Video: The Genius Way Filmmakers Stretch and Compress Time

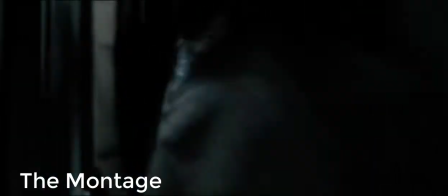3:55 Here in Hot Fuzz, we see the post-MTV
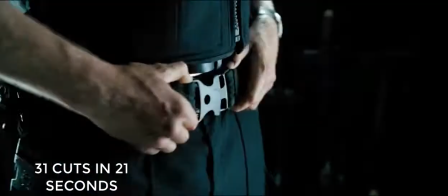4:00 montage featuring fast-paced, kinetic, frenetic action,
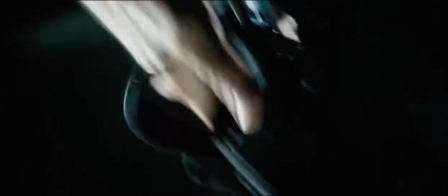4:05 utilizing close-ups, extreme close-ups, dolly zooms, steadicam tracking,
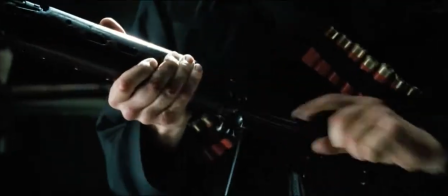4:09 whip pans and wipes, summarizes and condenses the action in an exciting way.
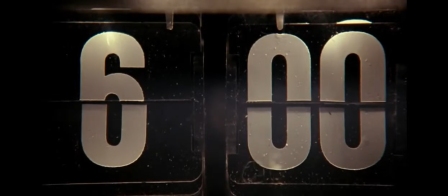4:17 On the other end of the spectrum is this montage from John Landis, where, matching the subject matter,
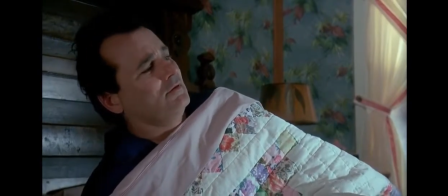4:25 a very dark scene in an otherwise light movie
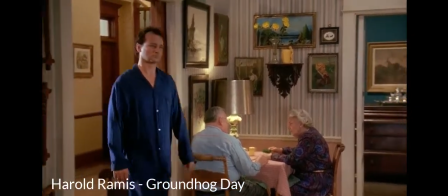4:29 where Bill Murray kills himself over and over again.
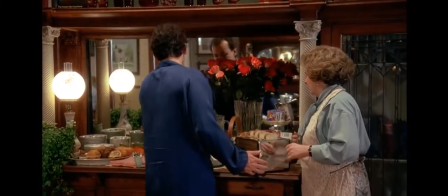4:36 Did you sleep well, Mr. Connors? Would you like some toast?
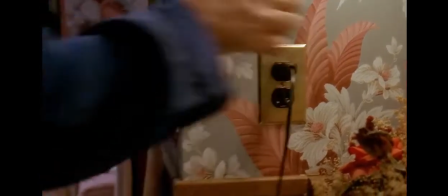4:46 101 minutes on screen and repeating the same 24 hours over and over again,
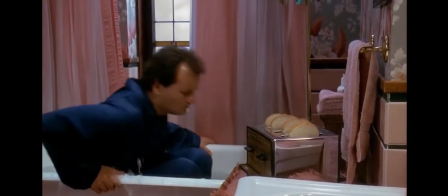4:51 anywhere from 8 years to 35 years to 10,000 years, depending on different analysis.
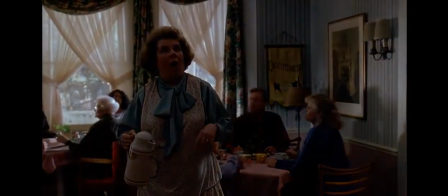5:00 Bill Murray does, in fact, over the course of the film, become a maestro on the jazz piano,
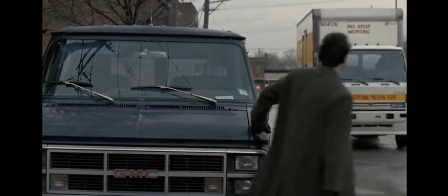5:05 fluent in French literature, an expert ice sculptor,
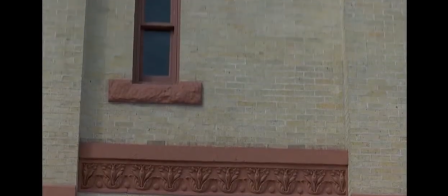5:10 prescribes treatments for medical patients, and, perhaps most challengingly,
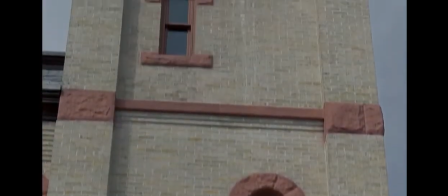5:16 becomes a better human being.
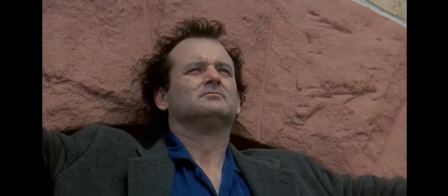5:21 Cut to the tone and the pace of the action,
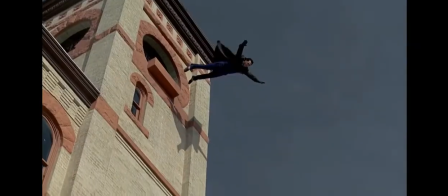5:24 this scene juxtapositions itself nicely to the following scene from Shaun of the Dead,
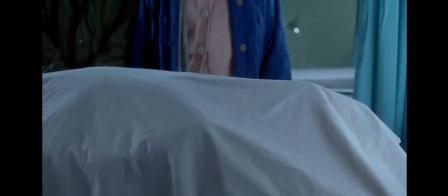5:31 where we montage future possible events that have not happened yet.
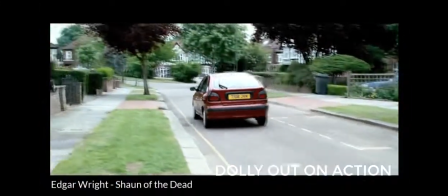5:36 Take Pete's car, go round Mum's, go in, deal with Philip.
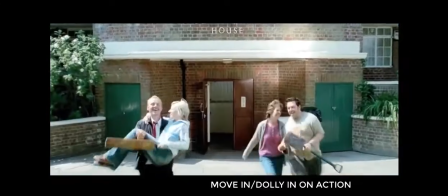5:41 Sorry, Philip. Grab Mum, go to Liz's, pick her up, bring her back here, have a cup of tea, and wait for all this to blow over.
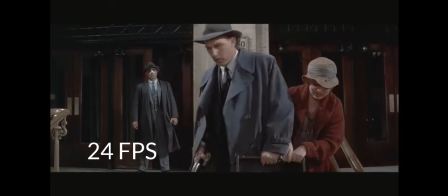5:49 Perfect.
In The Untouchables, Brian De Palma initially elongates time, drawing out the scene with lingering,
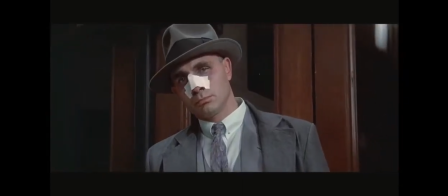5:59 overlapping shots that serve to build the suspense.
Sir?
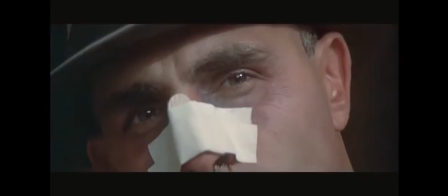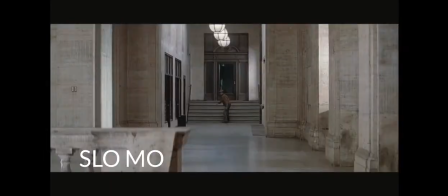6:13 The modern montage sequence was born of Russian pioneer filmmaker
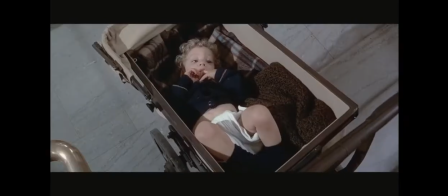6:19 Sergei Eisenstein's montage editing techniques.
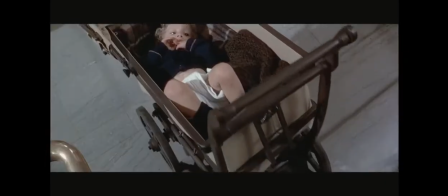6:24 And nowhere is it more evident than in this scene that is an homage to
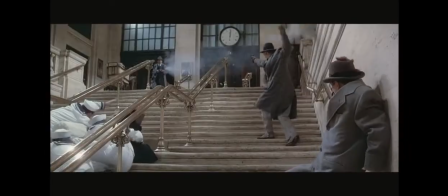6:29 the Odessa Steppes sequence in Eisenstein's Battleship Potemkin.
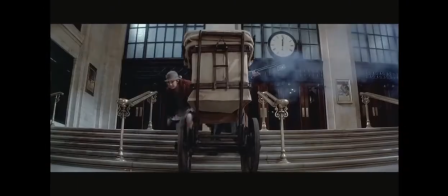6:36 Eisenstein's editing technique was more concerned with creating conflict by using overlapping action,
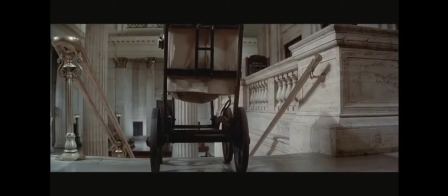6:43 repeating shots to, as he said, break free of the confines of time and space.
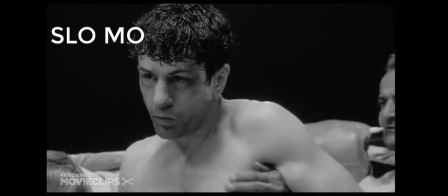6:52 In this scene from Martin Scorsese's Raging Bull, he begins by varying his frame rate.
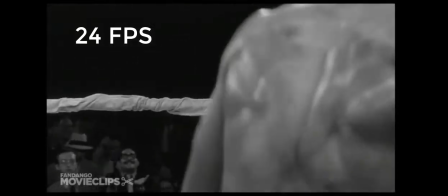7:00 This puts us inside the heads of the fighters.
He's hurting him now.
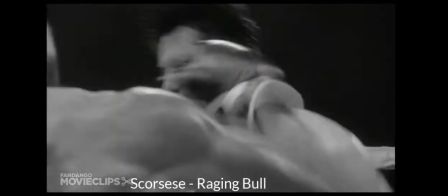7:07 He has LaMotta on Queer Street, holding on.
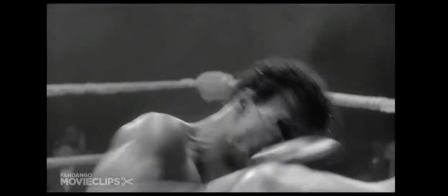7:11 Well, certainly that was one of the most damaging evidences of punching that you have seen in recent years.
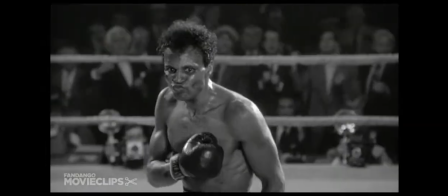7:17 Come on! Apparently tired.
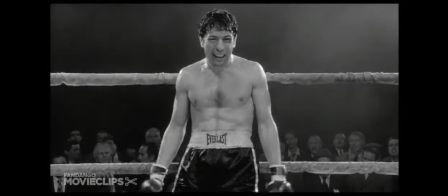7:19 And then again, Scorsese ramps down time, less through frame rate manipulation, but more through camera moves,
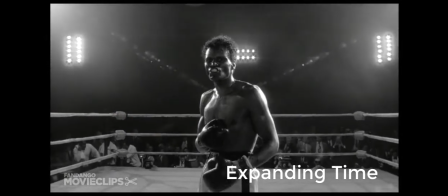7:28 sound, and exaggerated directing of the actors.
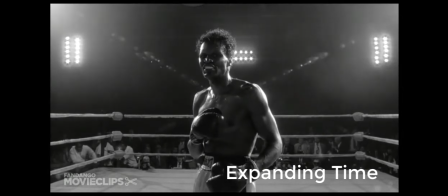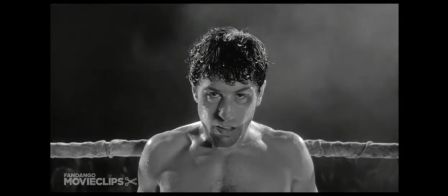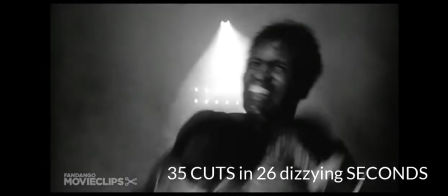7:46 And then, in a volley of shots, Scorsese throws a kitchen sink at us,
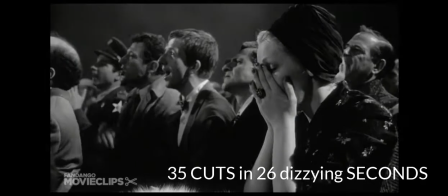7:53 violating 30-degree jump rule,
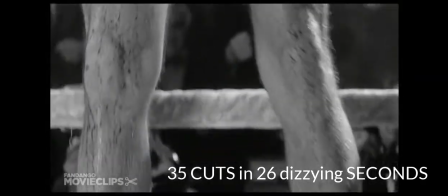7:56 violating temporal continuity, varying his framing, even putting the camera on its side.
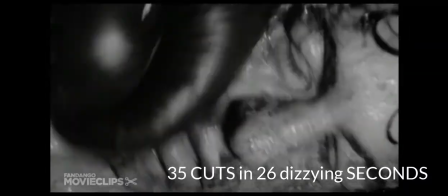8:06 All of this serves to represent the sheer violence of the action.
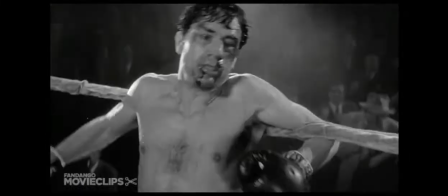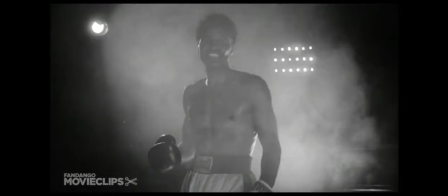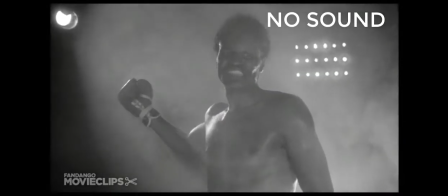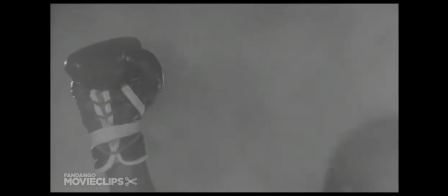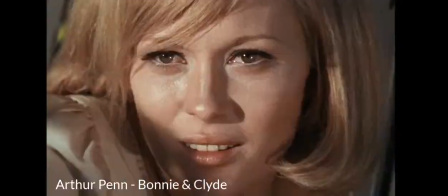8:31 Also borrowing heavily from Eisenstein, as well as the French New Wave movement,
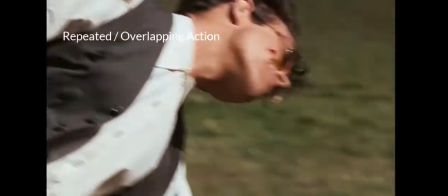8:37 Arthur Penn's Bonnie and Clyde.
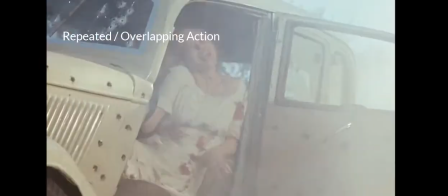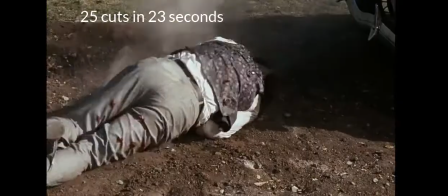8:47 This stylized violence, where screen duration and actual duration are at their most extreme,
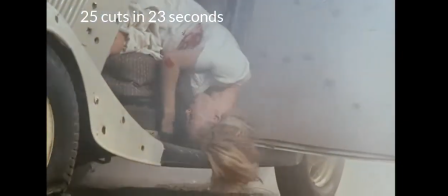8:55 helped liberalize the rules on screen violence in Hollywood,
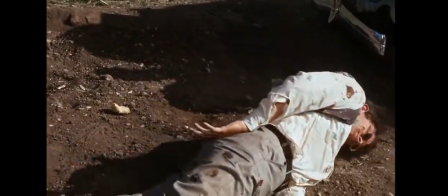9:00 opening the gates for such filmmakers as Peckinpah and Tarantino.
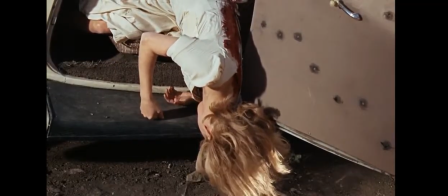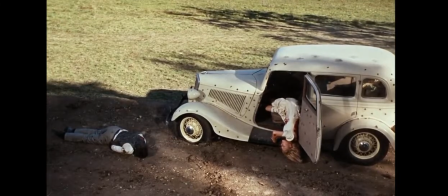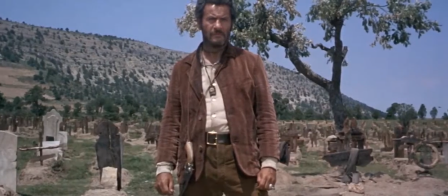9:15 In this iconic scene from Sergio Leone's The Good, the Bad, and the Ugly,
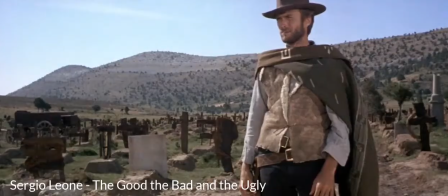9:21 Leone stretches out the scene to almost ridiculous proportions.
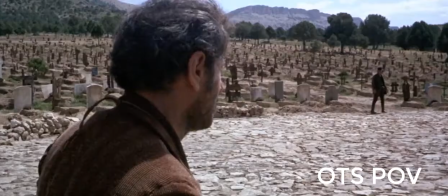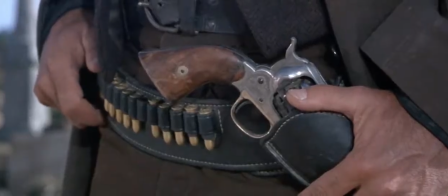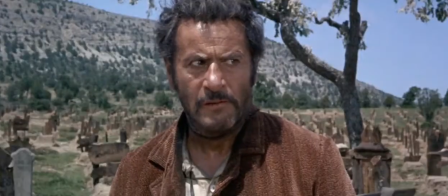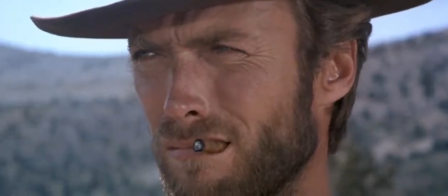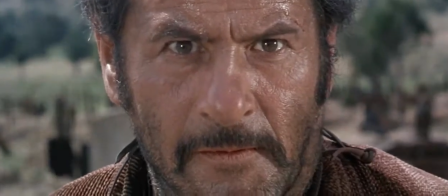10:01 Sergio builds the tension and maintains our interest by alternating the framing, moving closer and closer to the action.
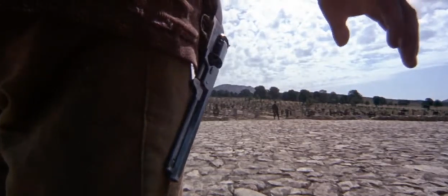10:09 As the music builds, we move from long shots to
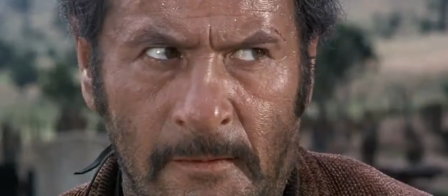10:13 mediums to close-ups to extreme close-ups.
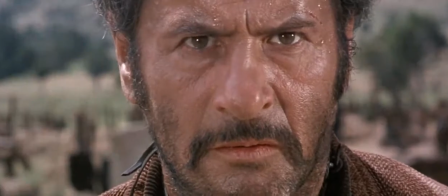10:22 The scene is also a study in point of view shots,
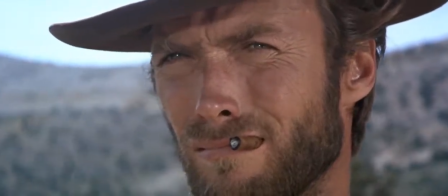10:26 over the shoulder point of view shots, eye line matching, point of view matching.
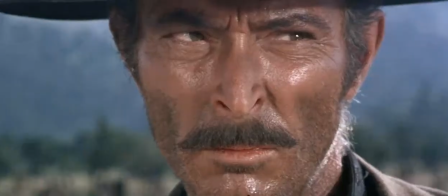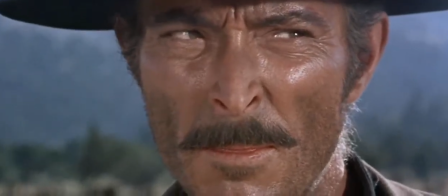10:37 You can actually follow each character's shifting eyes around the circle and the corresponding point of view change.
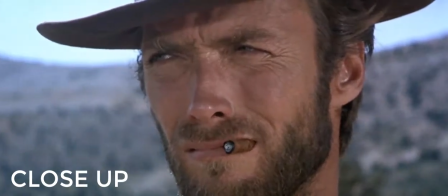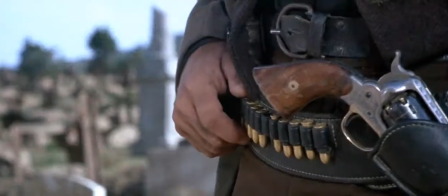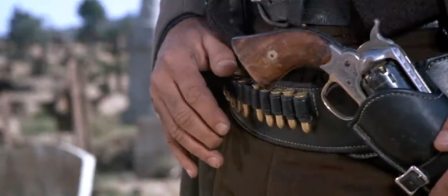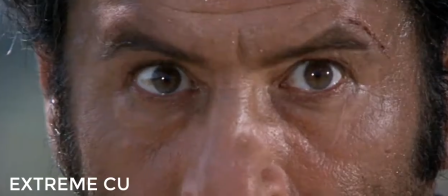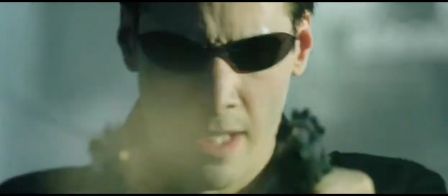11:42 Keeping in mind that a film is just a series of still frames,
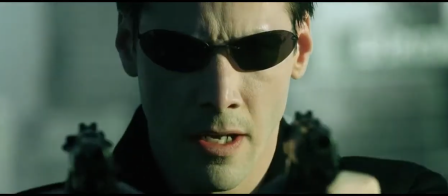11:47 in what was stunning at the time in the Wachowski brothers' The Matrix,
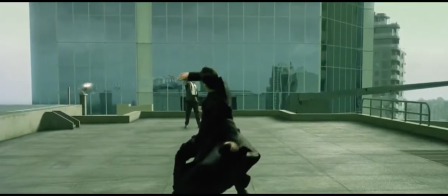11:53 they effected an extreme transformation in time and space by changing camera angles,
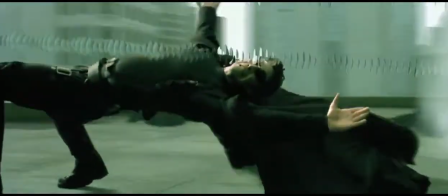12:00 that is our point of view, to move around the scene at normal speed while the action slows down.